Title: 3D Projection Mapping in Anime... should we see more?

And a warm welcome to today's video on 3D projection mapping in anime. This is an effect that can give life to 2D animation and especially 2D background art, where you really need that 3D camera movement, right? So in real life where you've got a camera that can move not only in an X and Y angles, right? Top, down, left, right. We need that camera movement to go inwards and outwards or even change angles and so on so this effect actually allows you to get that 2d art and sort of make it a little bit more 3d so the best way to show this off is actually by showing you a video of this
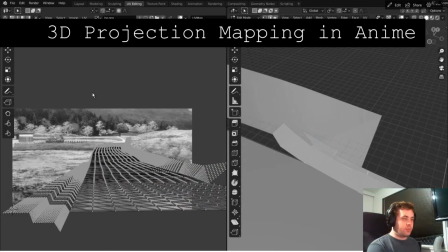42s
in practice so the example i'm going to show you today is from a 2002
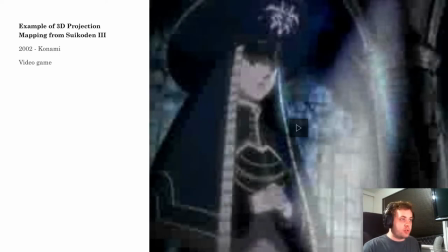48s
video game by konami called suikoden 3 so what this tells you're right is that this effect is not something new it's not something modern it's been around for some decades and it was even used in princess mononoke which
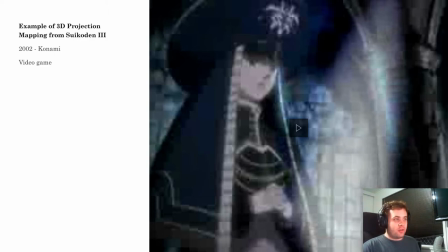63s
is a production from 1997. so i'm not sure why this hasn't really been picked up by studios over the decades i think it's really easy to set up especially as compared to other forms of 3d modeling and even in scenes where it's 2d you can you can get
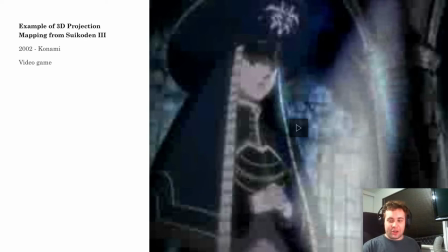81s
that extra three that third dimension um with very little work and increase of that production value quite a lot right um so anyway without further ado let's just um run through the video um some seconds of the clip and i'll break down the effects and what we see.
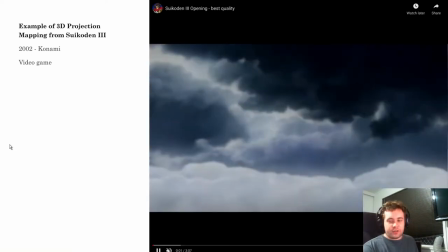101s
So there's no audio, just for copyright purposes.
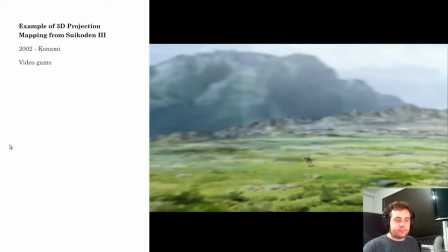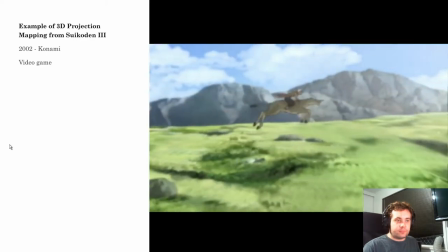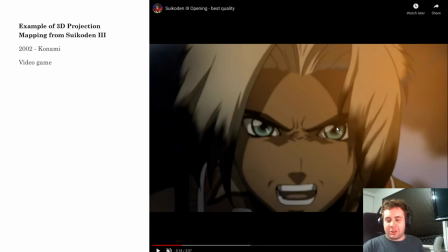119s
Alright, so you can probably tell me which of those two scenes was using 3D projection mapping, but let's go back and break these down.
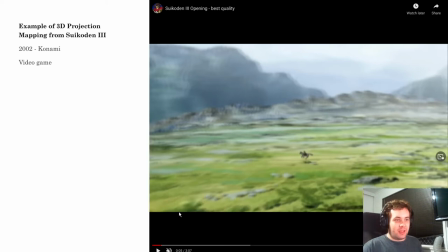131s
So the first scene is kind of a very far shot, wide shot of these planes against the cliff and and a man on his dog, horse thing, fantasy, mystical creature.
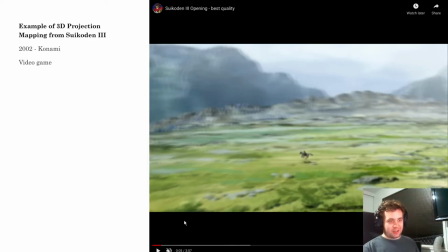149s
So what we can actually see is that the camera is looking to the right, and it's not too far away from them.
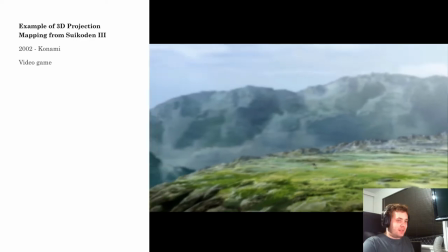156s
And then in 3D space, we're moving backwards, it's rotating to the left, we got that tilt in there, and that shot is really dynamic.
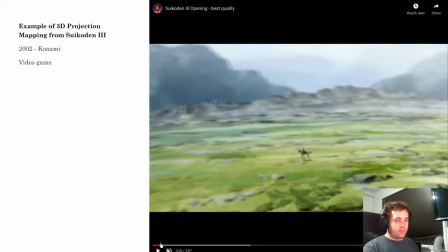165s
So that shot, if we limited ourselves to 2D animation,
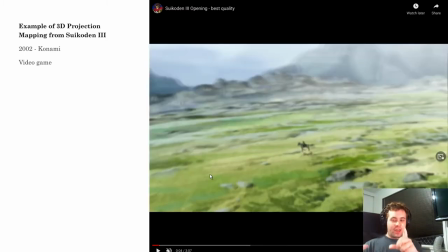172s
the best you could have gone out of that was to have the camera just move from the left to the right and just zoom out. Zooming out a really static linear in a linear fashion. And this just would not be possible without this projection mapping technique.
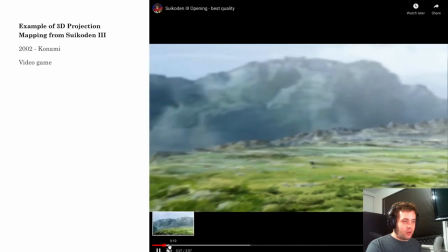189s
Now, the specifics of it is a lot more noticeable in the second use.
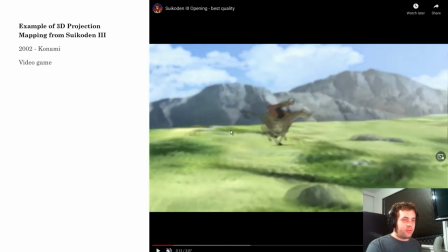196s
So you can actually see that parts of the grass that's further away from the camera along the cliff edge is moving a lot slower than everything at the front.
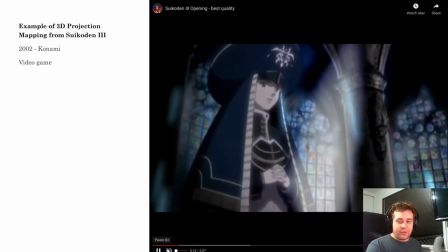206s
And this is kind of that parallax effect that you actually get in real life and out of cameras and live action things, and things that are 3D.
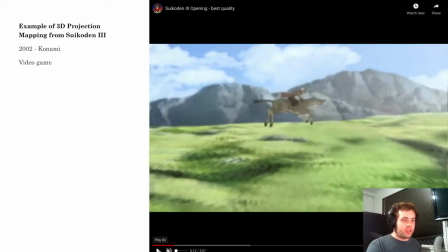215s
So that gives so much more dynamic to what's happening on screen than if it was just a large 2D image that was just a flat panning. So by using this effect, you really greatly enhance it.
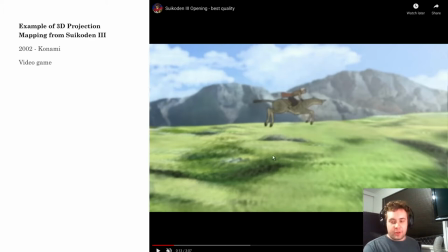230s
And if I was to put a time estimate on this with a pretty amateur, a guy with pretty amateur 3D modeling skills like myself, I would say you could have achieved this in about 20 minutes or half an hour which is really quite cheap in the sense of a production